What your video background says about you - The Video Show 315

It breaks the ice a little bit. It gets people talking. So if you can be creative with Zoom backgrounds like that, that's when I'm in favor of them. But in terms of just creating a video, like a background for your Zoom meeting where it's just your logo or it's just a plain color, it's not a good look in my opinion. So what can you do with the stuff around you? What kind of things can you do to create a background that's not just distinctive and looks good, but also doesn't detract from what you're saying? So I pre-recorded a video, so we're going to mosey on over to pre-recorded corner to talk with me. And we're going to see what I've got to say about video backgrounds and what you can do with the stuff that you've got in the room to create a background that's distinctive.
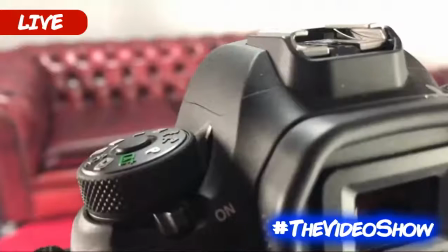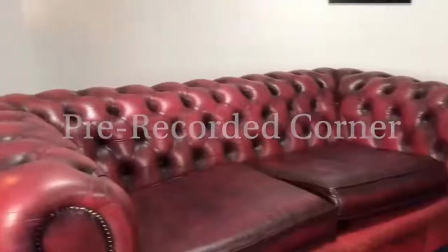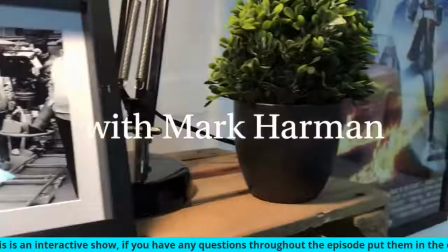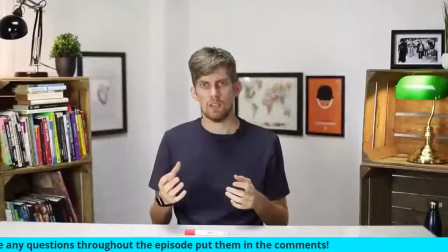[5:44]
So there's a lot that goes into making a background,
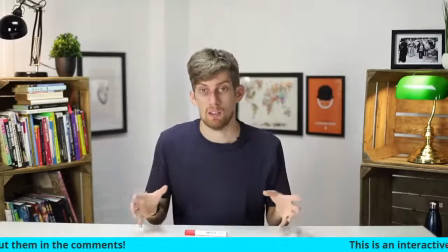[5:46]
and I've tried to put together lots of different options for clients when they come here, because we've got quite a limited space.
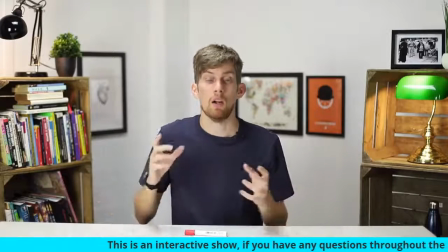[5:53]
So we try and reuse as much stuff as possible, but try and make it look as different as possible.
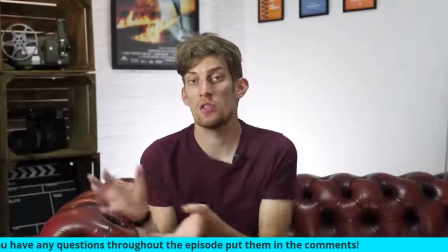[5:57]
So, you know, the regular background of the video show with the sofa and the Back to the Future poster behind me and the other posters behind me,
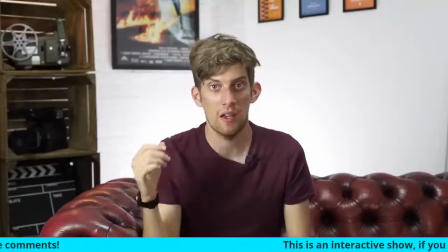[6:05]
I've tried to make that look distinctive over the past sort of 50, 60 episodes. So we've reused some of that here.
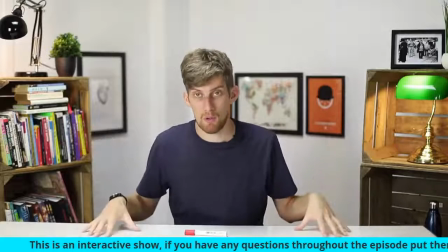[6:11]
It's the same corner of the studio, but we brought a few new things in to try and make it look a little bit different.
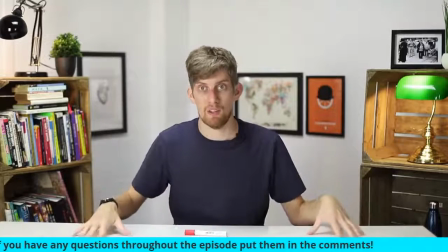[6:17]
So the first main new thing is this desk here.
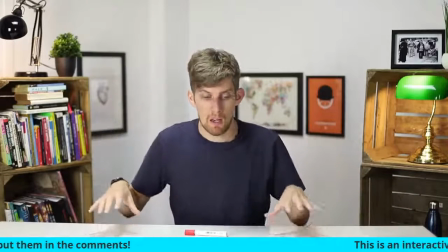[6:19]
So the reason we brought this in, the reason we built this particular background was because Jackie Mann from JM Associates came in to record some of her
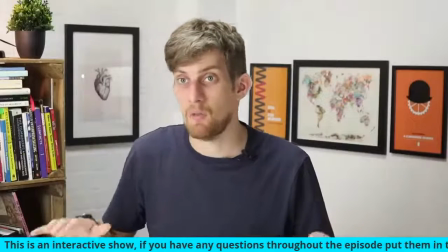[6:28]
online course earlier this week, and she sent me some pictures of a video that she'd been watching and she liked the background of.
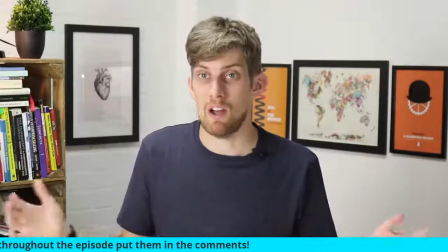[6:35]
So we tried to take elements of that and turn it into a very distinctive background for her online course.
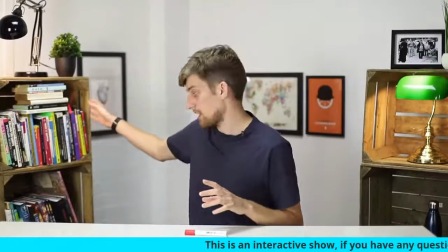[6:40]
So as you know, we've got these apple boxes here that I got from my local garden centre. I've got 4 of those, and I've kind of built a shelving unit here.
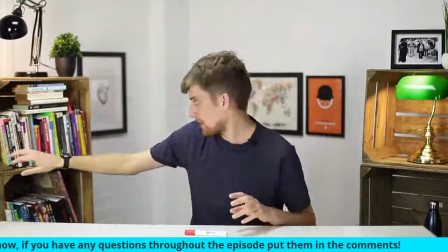[6:47]
I've got together loads of books that I just had in a cupboard that weren't really doing anything, and I think it's quite a nice thing to have in the background. It makes you look a bit educated.
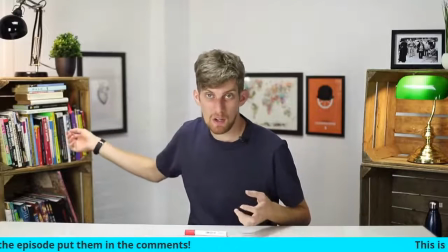[6:55]
It makes you look like you actually read books.
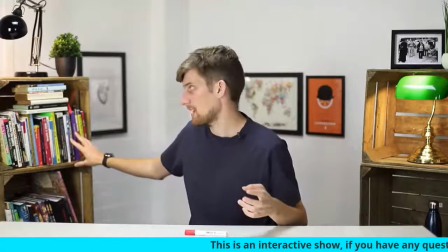[6:57]
I think I've read quite a lot of these, but yeah, it's a good thing to have in the background. Another thing is lights in the background.
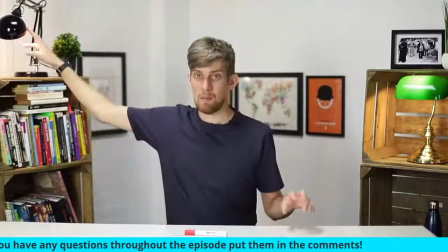[7:04]
So over the last few months, I've invested in a few different lights. I had this lamp from my bedroom a few years ago, but it wasn't really doing anything.
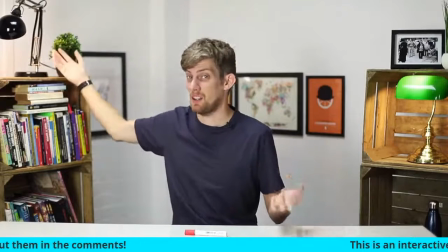[7:13]
It was just sat on my desk. I never really used it.
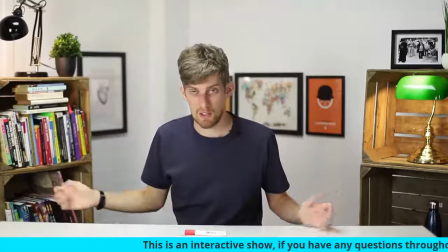[7:15]
So it's a nice lamp from IKEA that is just sort of nice to go in the background. Another light is this Banker's lamp I bought from Amazon.
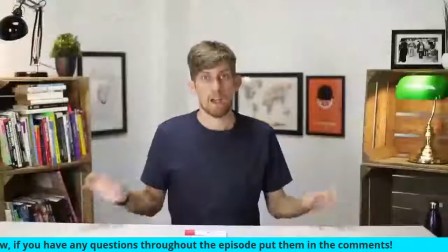[7:23]
I've always liked this style of light. Another thing is invested in different posters.
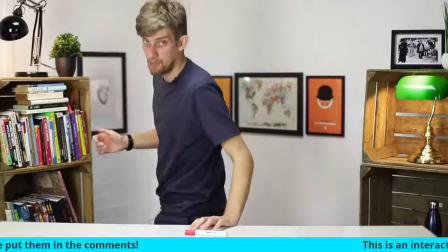[7:27]
So we've got a few new posters here. And the way that we attach these posters is just through command strips.
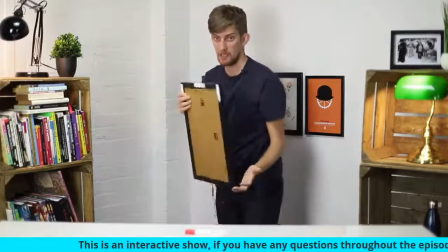[7:34]
So this means that we can change backgrounds really, really easily. So they just come off the wall and go back on the wall really easily.
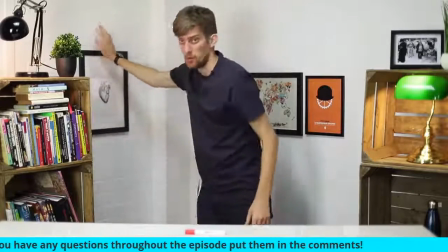[7:40]
So some of the command strips I've left on the wall, so the Back to the Future command strips are still there.
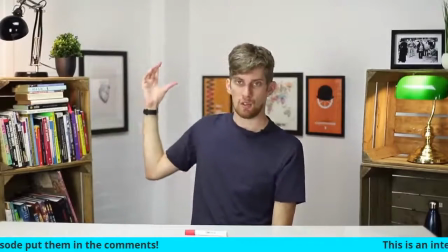[7:45]
So I'm going to use the video show ones quite a lot, but they are quite easy to remove.
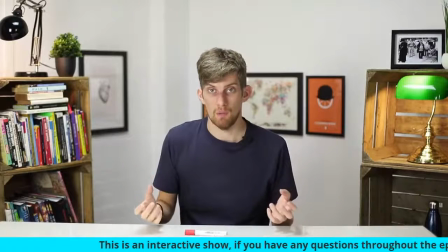[7:49]
They don't leave a mark on the wall, and then you can always put new posters up whenever you want. You'll see that in the other backgrounds that I show you further on in the episode.
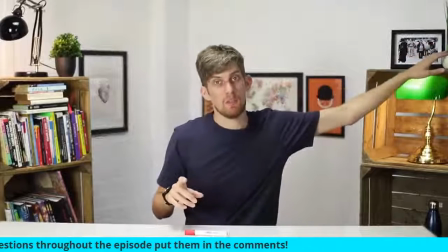[7:58]
Another good thing that I've added recently are these fake plants. So obviously I couldn't have real plants in here because I don't have any natural light coming in.
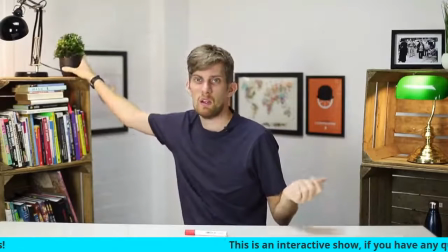[8:04]
But having these fake plants, it just adds like a little element of homeliness. It makes it look a bit nicer, and it just adds something.
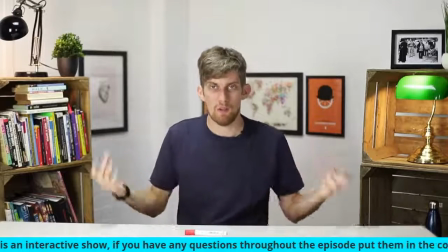[8:11]
Having something that's not cluttered, but it's quite full, I think that's quite a good idea for a background.
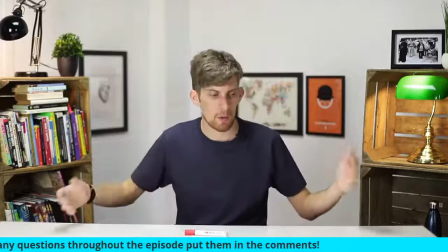[8:16]
So you don't want loads of clutter everywhere on the desk and stuff like that.
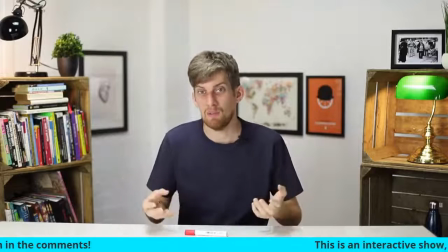[8:19]
You don't want it to look too busy, but you want it to look like it's someone's house, it's lived in, and it's like a working area that people work from.
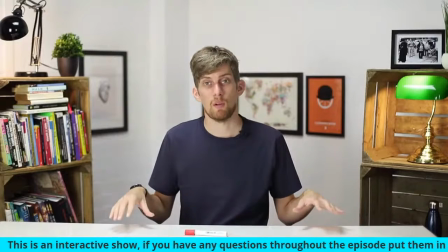[8:26]
So I've actually got to take this background down now because we're filming an episode of another show later on today.
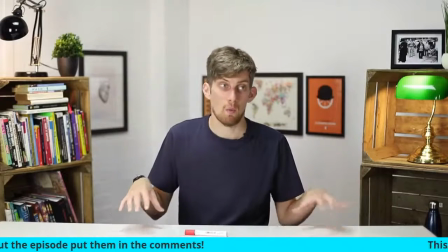[8:33]
So we're going to show what that process is like, how long that takes, and what kind of different backgrounds that we can build in this studio space.